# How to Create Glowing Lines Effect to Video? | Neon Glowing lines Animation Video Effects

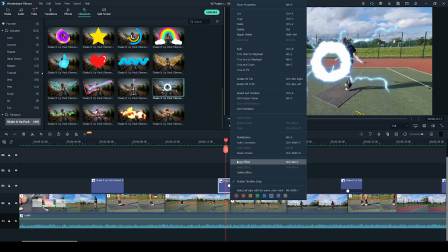So to slow down the element, all you have to do is right click and select speed and duration.
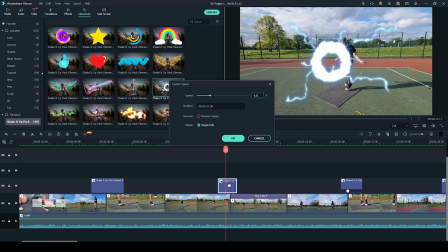And from here, I have set the speed to 0.5, which makes it 50% slower.
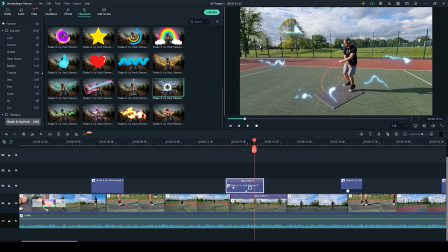And once again, I have made the element just a tiny bit bigger by double clicking and
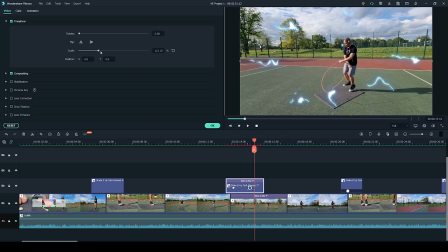increasing the scale so that you can see it covers more of the frame. If you wish to slow down your video, the process is exactly the same as for the elements.
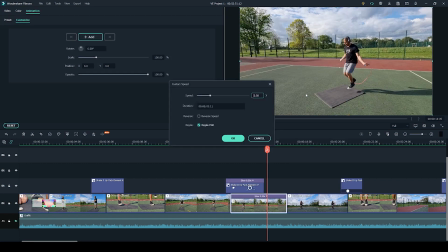You simply right click, select speed and duration, and adjust the speed.
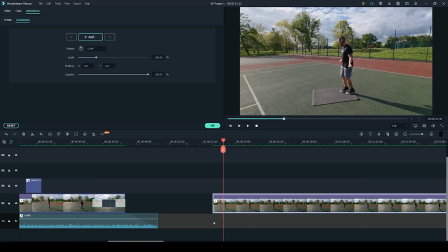But be careful not to make it too slow. I recommend slowing down only clips that you have shot in at least 60 FPS,
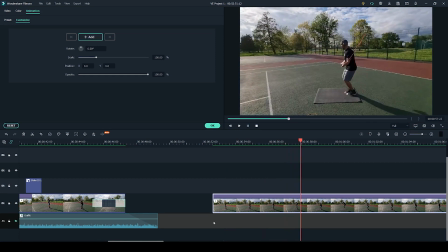as videos with lower frame rates will appear stuttery and it doesn't look very smooth.
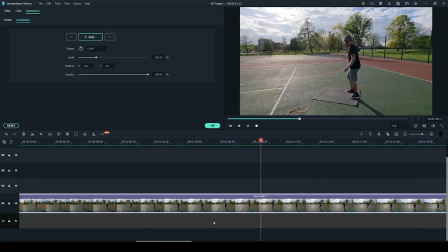So you can see here how choppy this is, even though this is filmed in 60 frames per second,
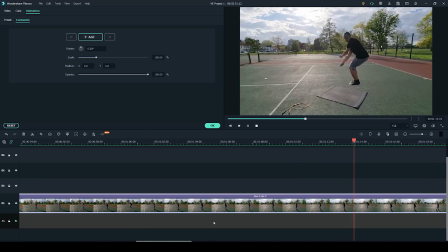but it has just been slowed down to the point where it appears very choppy and stuttery,
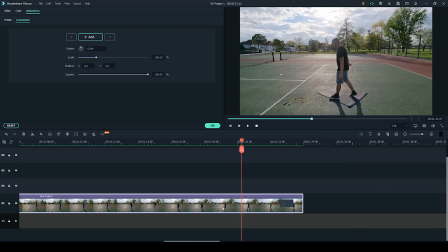so there is a limit. So for example, if you have shot your video in 60 frames per second and your timeline is 30,
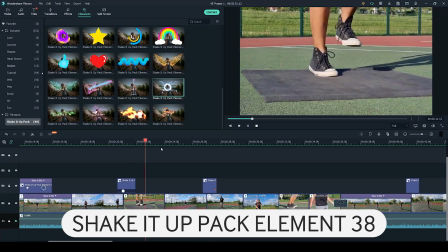I would not go below 50% slower. The next two elements in this video have been placed in the exact same way as I have shown you before.
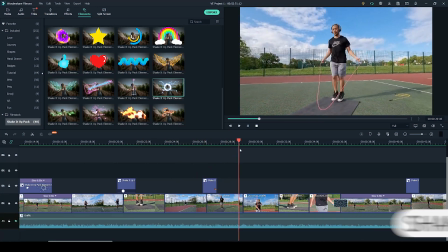They have not been slowed down, they're kept at their regular pace.
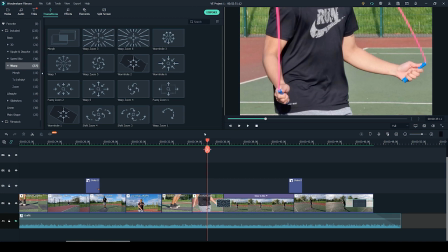Apart from using the shake it up pack transitions and elements, I have also used this basic transition, which is the warp zoom 6.
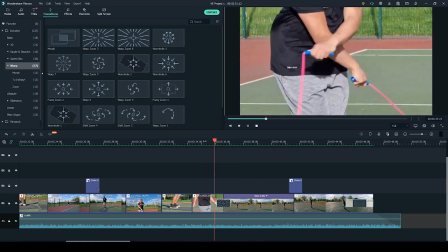I have used it to zoom out from like a close up to a wide angle shot.
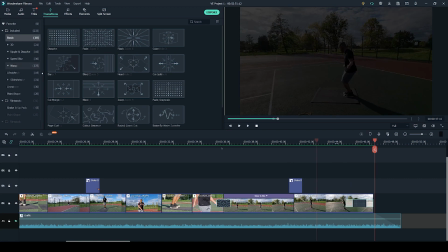I think it just makes it a little bit more dynamic. And at the end, I have used a simple fade.
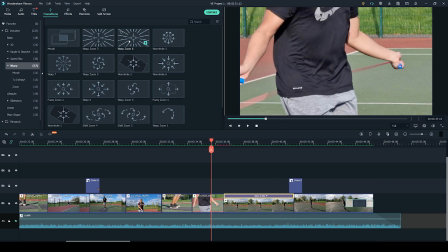The placement of these transitions is very simple, just like with the shake it up transition. All you have to do is click and drag to the desired place.
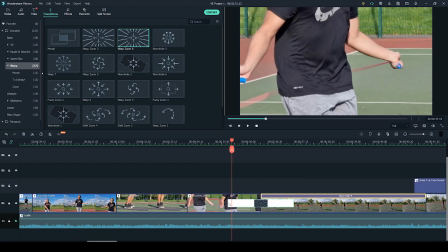I have also made the warp zoom a little bit shorter so that it appears a bit more fast paced.
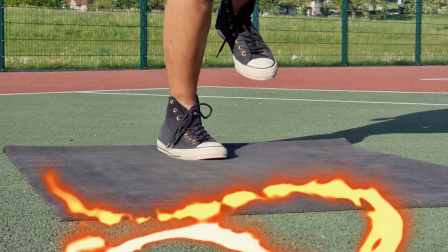So this entire video has been shot using a smartphone and a smartphone gimbal, so nothing fancy there.
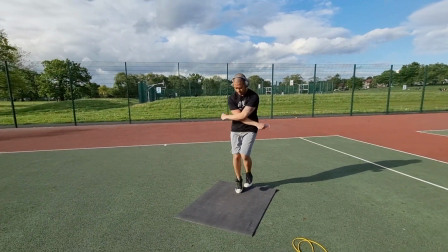You can easily try and replicate a video like this at home.
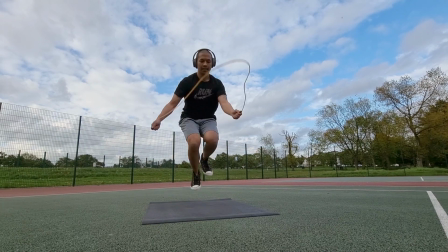I feel like the shake it up pack just goes so well with sporty videos like this, and I'm sure it will impress your friends on social media. I hope that you enjoyed watching this video and that it gave you some ideas on how to use the shake it up pack in your own videos. If you want to try it for yourself, you can check it out at the link in the description below, and thank you so much for watching.